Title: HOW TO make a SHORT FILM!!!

So that was Parcels, a little really small short film that I did to test out some of the techniques that later on I was going to be using on Airplanes. Now Airplanes, it's from the get-go I knew it was not going to be a vlog, so I couldn't just take the camera and start shooting at random. I had to be a little bit more organized and organize the shots and all the stuff that I needed to be able to tell the story that I wanted. So for that, I actually sat down and wrote a script.
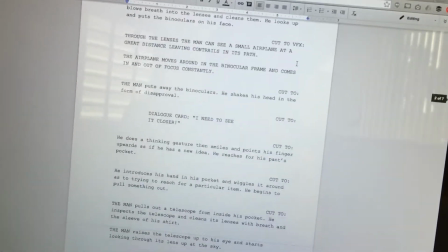[4:56]
This is the script for airplanes. It's like a 7-page long script that basically details shot by shot what's gonna be shown on screen. It has details on title cards and details on visual effects. So, I mean, for anyone that might be interested to actually reading through it and see how I organize the shots, I'm going to link down below a PDF, a copy of the PDF of the document. So, I mean, if you're interested, you can go check that out. Also, airplanes had like two major, well, not major, but two visual effect shots. And I want to quickly run you through what were they and how did I accomplish those shots.
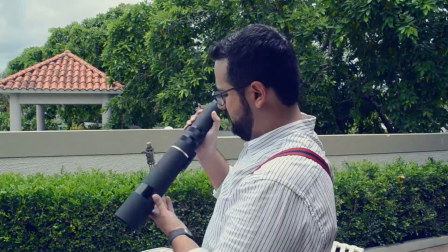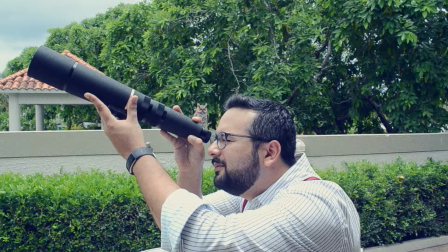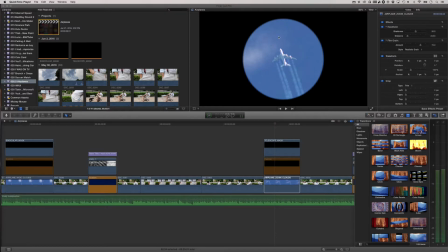[5:56]
So to get the airplane through telescope effect, I basically did this effect using Apple Motion.
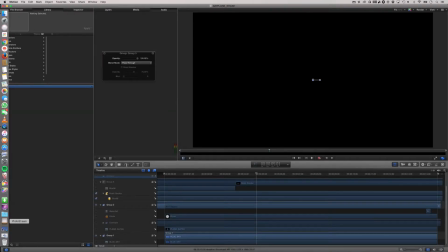[6:05]
For this, I got an image of an airplane,
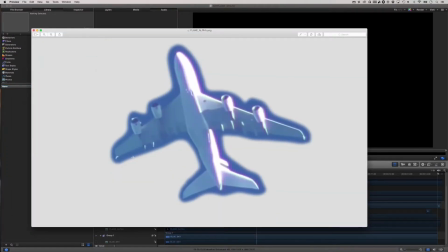[6:10]
and on Photoshop I took out the parts of the sky that I didn't want, and I left a nice and smooth border so I could basically blend it with
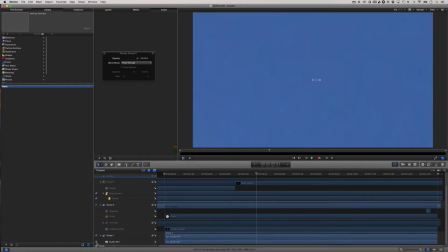[6:24]
image from the blue sky, which I added on Motion. Then of course I added the airplane where I wanted it and at the scale that I wanted it, and I wanted to portray motion. So what I did is I added some contrails,
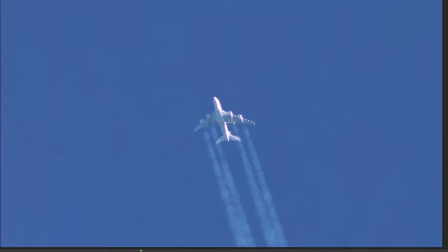[6:42]
which are the the little particles of smoke
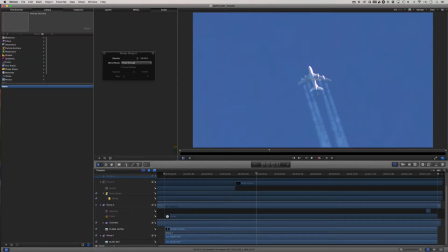[6:47]
that come out of the airplane's engines when it's flying through the atmosphere. And to also further sell the effect, I added some clouds, some moving clouds. So all of these effects combined basically amount
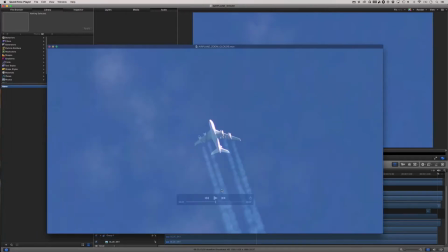[7:07]
to this file that, if I play it back, you can see the contrails moving and the clouds moving as the airplane flies through it.
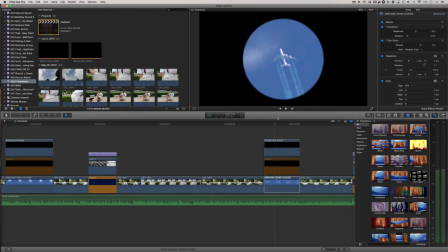[7:19]
And to achieve the effect in Final Cut, I had to do a couple of things. One is to actually add the telescope mask that makes it look like I'm looking at the airplane through a
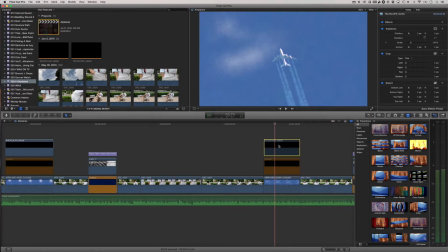[7:38]
telescope, and some other stuff.
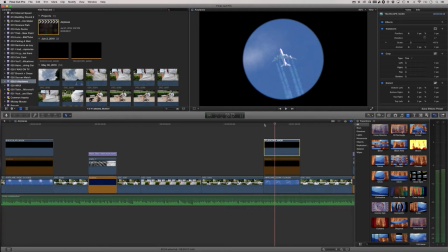[7:41]
So for example, if I play back what I have right now, you should be able to see the video as it came out on the movie. So it's just like moving around, and then it goes back to me.
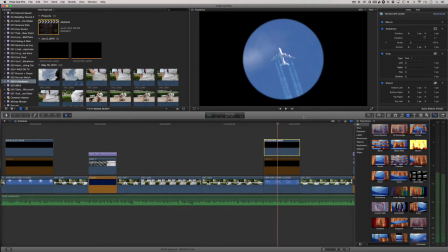[7:56]
But I had to add to be able to sell the effect. I had to add a little bit of handheld effect.
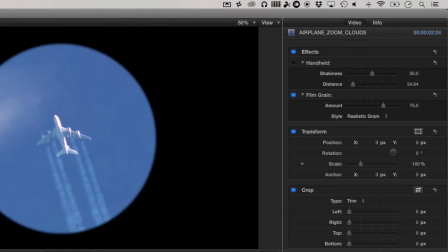[8:06]
So if I take this out and I play back the clip, the airplane is just like sitting there.
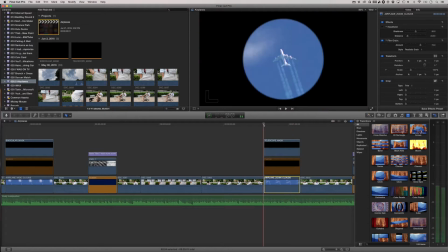[8:14]
And you know that when you look through a telescope or a binoculars, well, the things are always like moving around because you are moving around.